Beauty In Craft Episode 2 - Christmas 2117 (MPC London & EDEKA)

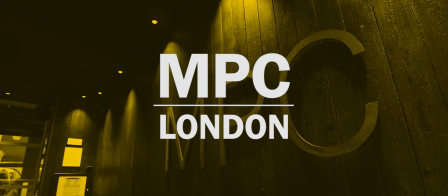(0:08)
At MPC, we enhance experiences in film and advertising through things like VFX, grading, and post-production.
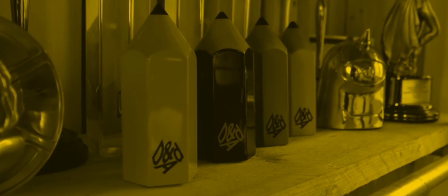(0:14)
I mean, even 5 years ago, the CG levels of photorealism are nowhere near what they are today.
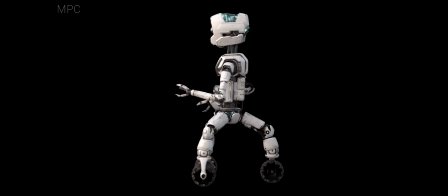(0:19)
A lot of this stuff people have seen in the film world, but now it's kind of trickling down, that technology. This project is for a Christmas advertisement for a German supermarket.
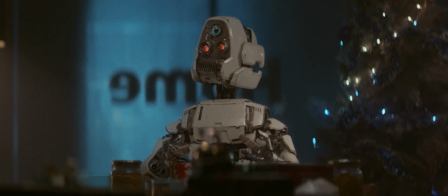(0:29)
Almost like a short film. You know, it's much longer than a usual commercial and it has a lot of really dramatic, different environments. Visual effects are pretty complex world, really, and lighting plays a big part of it.
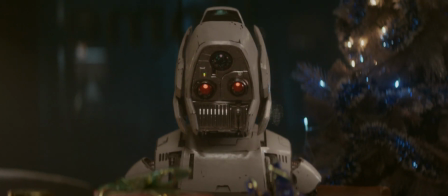(0:42)
The lighters are the ones to sort of set the CG mood of things. It's almost always a better start if we can get something in camera that has a little bit of that realness in it already.
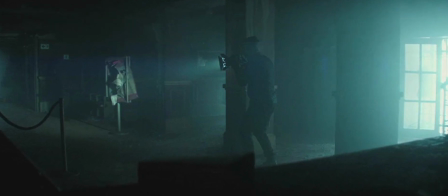(0:54)
And so what they did on set was the director actually got like in a little balaclava suit and had a big torch,
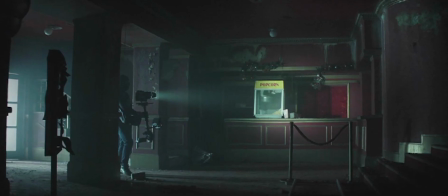(1:03)
you know, like a flashlight, and went through the fog, mimicking the actions of the robot. He became the robot in most of the shots.
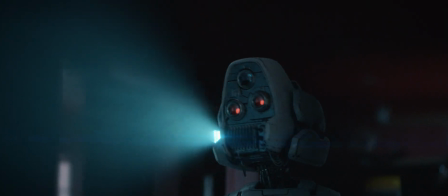(1:09)
That actually helped animation a lot because he almost gave a character to the robot before we started animating him. Out on the shoot, often you do things like relay information that people are working on concepts here, because that can inform the director and the agency on set.
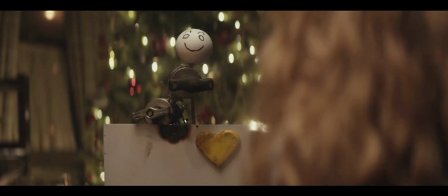(1:23)
A lot of my job was also to capture information that the CG guys would need back here, things like HDRI images and Macbeth charts and chrome balls. Yes, we are doing CG, so you know, we potentially could do whatever we want, but we are trying to represent the reality, really. People have become very savvy when it comes to, you know, and very discerning in terms of, you know, what is quality CG, what is not, and you know, that's really pushed us.
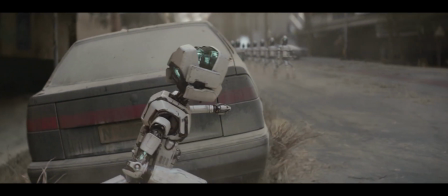(1:51)
It's all about the integration of CG elements, matte painting, and all that into a live action plate that was shot. An example of digital matte painting would be the opening shot. Obviously that was shot as a plate, so then a matte painting is we take a still frame of that shot.
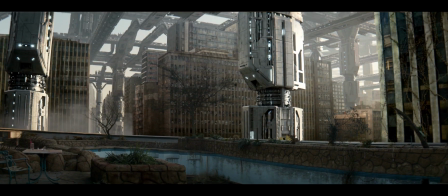(2:06)
The matte painter can then work away on that frame, paint any bits of cracks, vine, or destroyed buildings and everything. Then when we get that frame back, we can project it back onto the live action plate, and then that follows the camera move.
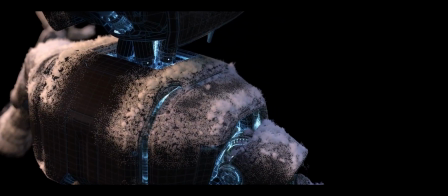(2:19)
So we had to really match all these elements to work together. I mean, the best thing we can do is for no one to notice what we've actually added. Animation as a kind of a technique hasn't changed in decades, I guess. The principles are all the same, but the technology that we work with has changed massively.
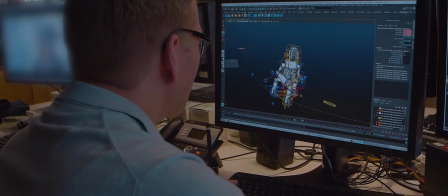(2:37)
When a character is kind of modeled, so we get a 3D model created, we will then start to talk with the rigger about how we need this character to move.
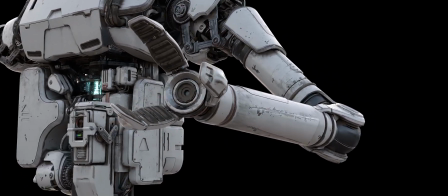(2:45)
So rigging is where they put a sort of a skeleton inside the 3D mesh that's being modeled that we can then manipulate,
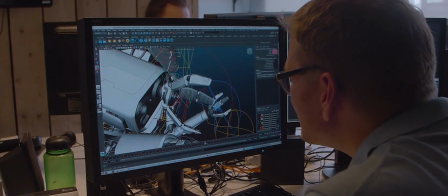(2:53)
where we can move an arm, we can move a finger, we can lift eyebrows. Basically like acting, but through a computer character.
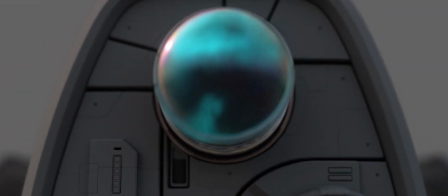(3:01)
So probably one of the most crucial areas is the eyes. Yeah, that's a real key element.
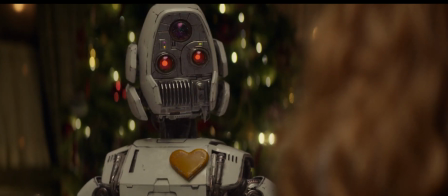(3:06)
We had these kind of flaps on the side, and we use those also as a trigger to try and show their mood. Collaborating with people is probably one of the best things about this job, this industry. You get to work with a really wide variety of skill sets and people.
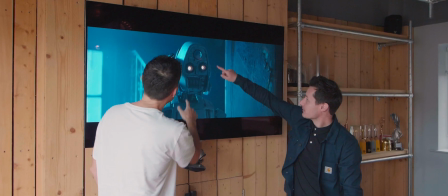(3:22)
So someone who's not a lighter, someone who maybe was doing the animation or is, you know, the VFX producer or something, everyone can kind of chime in with what they see, because even if you're, you know, the most talented artist in the entire world, like nothing beats getting fresh eyes. I think that's amazing, because it's such a complex and complicated craft. It has to have all these figures, and it's amazing to see how they cooperate together. And I think that's what always keeps me going. I think it's beautiful.